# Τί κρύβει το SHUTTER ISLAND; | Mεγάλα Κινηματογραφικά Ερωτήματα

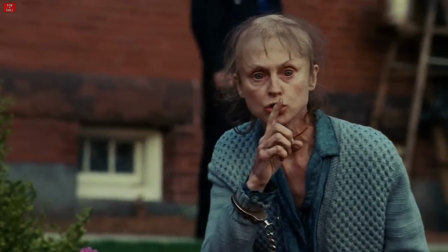712s
Μια αρκετά creepy θα λέγαμε ασθενής η οποία φαίνεται να έχει περάσει από πολλά βασανιστήρια ή να έχει προσπαθήσει να δώσει τέλος η ίδια στη ζωή της,
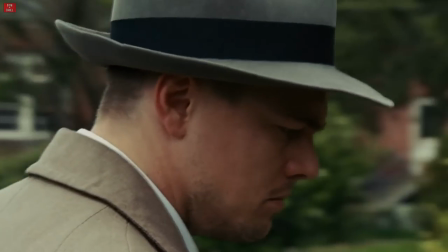721s
κάνει νόημα στον πρωταγωνιστή μας να ησυχάσει ή πάνω στην τρέλα της κάνει μαρτυρά μάλλον αυτό που της έχουν πει να κάνει. Να μην βγάλει κιχ Καταλαβαίνετε που το πάω έτσι Έχει και συνέχεια Η ταινία μπορεί να σου δείχνει πως οι πρωταγωνιστές μας μπαίνουν σε ένα φρενοκομείο Όμως η μουσική που παίζει από πίσω
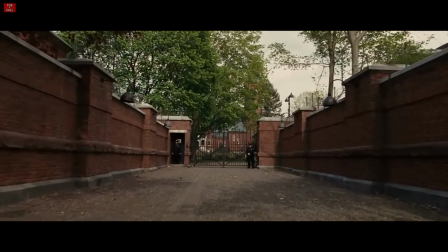Σε συνδυασμό με την κινηματογράφηση Σου ψιθυρίζουν συνεχώς στα αυτιά και στα μάτια Το ότι αυτό που βλέπεις Κάτι κρύβει από πίσω ρε παιδί μου Κάτι κρύβεται ένα μυστικό Πιο μετά τώρα όταν ο Tendy ζητάει πρόσβαση σε όλα τα αρχεία της κλινικής.
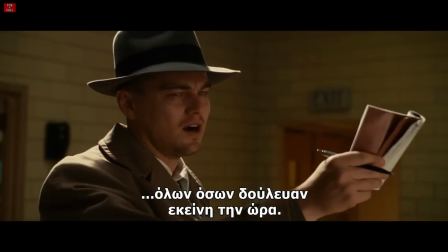Ο διευθυντής του κόβει τον αέρα απότομα για να αυξήσει την ένταση και σε αυτόν, αλλά και σε εσένα για την θεωρία συνωμοσίας που παίζει να υπάρχει πίσω από όλο αυτό. Ο πρωταγωνιστής τώρα φαίνεται να έχει σώα στα σφρένα στην αρχή της ταινίας, αλλά σιγά σιγά φαίνεται να χάνει τα λογικά του όσο περνάει η ώρα.
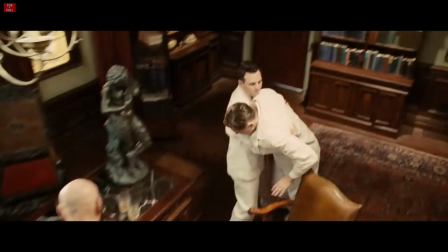Στην ουσία όμως δεν τα χάνει αλλά τα βρίσκει
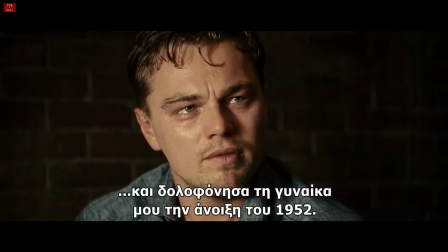Ο καιρός τώρα ο πολύ κακός καιρός που όσο περνάει η ώρα στην ταινία χειροτερεύει ρε
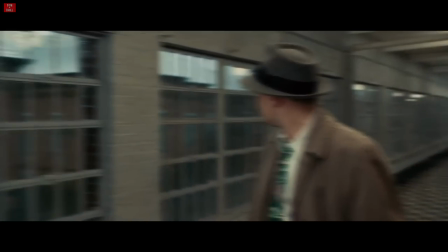811s
παιδί μου Είναι εκεί πέρα ναι με για να αυξήσει ρε παιδί μου το συνέστημα του μυστηρίου που βγάζει η ταινία αλλά είναι και εκεί πέρα κυρίως γιατί δεν είναι πραγματική αυτή η κακοκαιρία είναι όλα μέσα στο μυαλό
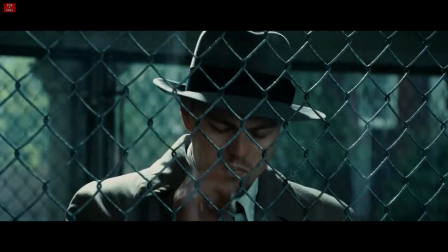826s
του Τέντι και φαίνεται αυτό γιατί όσο περνά η ταινία και αυτός βυθίζεται πιο πολύ μέσα στην παράνοια αυξάνεται και η κακοκαιρία και προς το
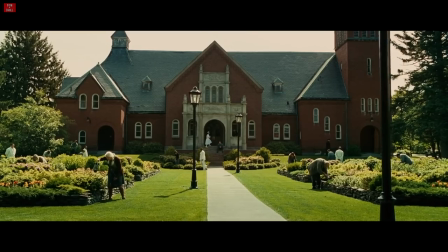834s
τέλος που αρχίζει και βρίσκει ξανά σιγά σιγά τα λογικά του γίνεται ξανά φυσιολογικός ο καιρός και γίνεται απολύτως ξεκάθαρο αυτό που μόλις σας είπα κυρίες και κύριοι Όταν στο
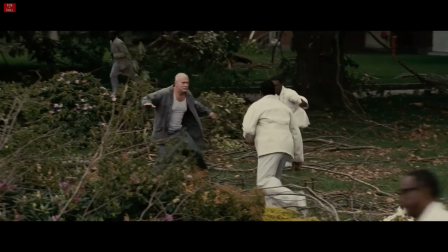842s
τέλος της ταινίας μετά από το πέρας της συγκεκριμένης καταιγίδας βγαίνουν έξω στον
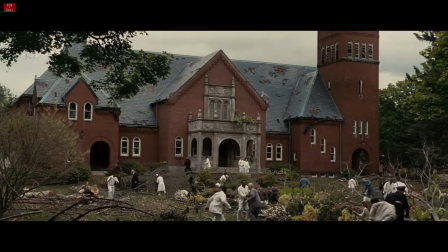847s
προαύλιο χώρο της κλινικής και βλέπουν ότι έχει υποστεί πολύ μεγάλες καταστροφές.
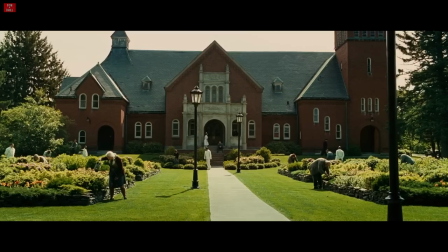853s
Και λίγες ημέρες μετά όλα είναι ξανά στην εντέλεια. Τα δέντρα, τα φυτά, οι σκεπές, όλα. Κάτι που είναι εντελώς απίθανο να έχει συμβεί στην πραγματικότητα. Μέχρι και οι κινήσεις της κάμερας συχνά μιμούνται τα μάτια ενός καχύποπτου αγχωμένου τύπου ο οποίος κοιτάει με ταχύτητα γύρω γύρω συνεχώς για να δει τι παίζει.
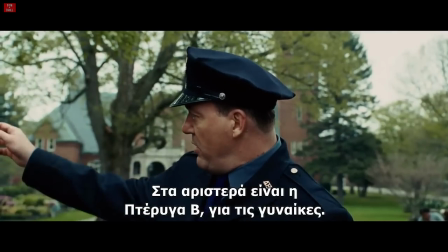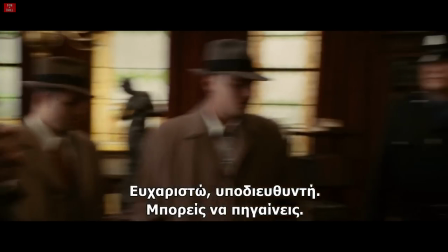Μέχρι και η κάμερα λοιπόν σφυροκοπά συνεχώς το υποσυνείδητό σου με μηνύματα για θεωρίες συνωμοσία. Όλα είναι έτσι τοποθετημένα ώστε να σε κάνουν να πιστέψεις και εσύ όσα πιστεύει και ο πρωταγωνιστής. Ότι δηλαδή βλέπεις μια κλινική στην οποία γίνονται μυστικά πειράματα για τους να ζει και θέλουν να εξαφανίσουν από προσώπου γη στον Τέντι και όχι μια κλινική η οποία στην ουσία προσπαθεί να τον βοηθήσει, που προσπαθεί να τον σώσει, που προσπαθεί να τον κάνει καλά. Και ξέρετε κάτι, ο μεγαλύτερος σύμμαχος για αυτό το πράγμα είναι το ίδιο μας το μυαλό.
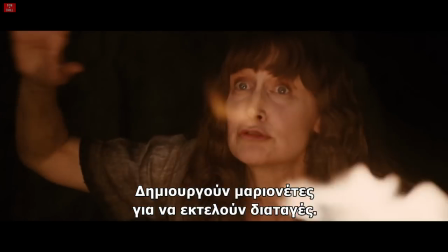Το Σάτερ Άιλανδ εκμεταλλεύεται την αυθόρμητη αρέσκεια του εγκεφάλου μας στις θεωρίες συνωμοσίας. Εκμεταλλεύεται την αυθόρμητη καχυποψία που πηγάζει μέσα από το αίσθημα της επιβίωσης που έχουμε αναπτύξει ως ανθρώπινο είδος όλα αυτά τα χρόνια. Γιατί η αλήθεια κάποιες φορές είναι πολύ απλή και βαρετή και το ψέμα είναι πιο πολύπλοκο και πιο συναρπαστικό.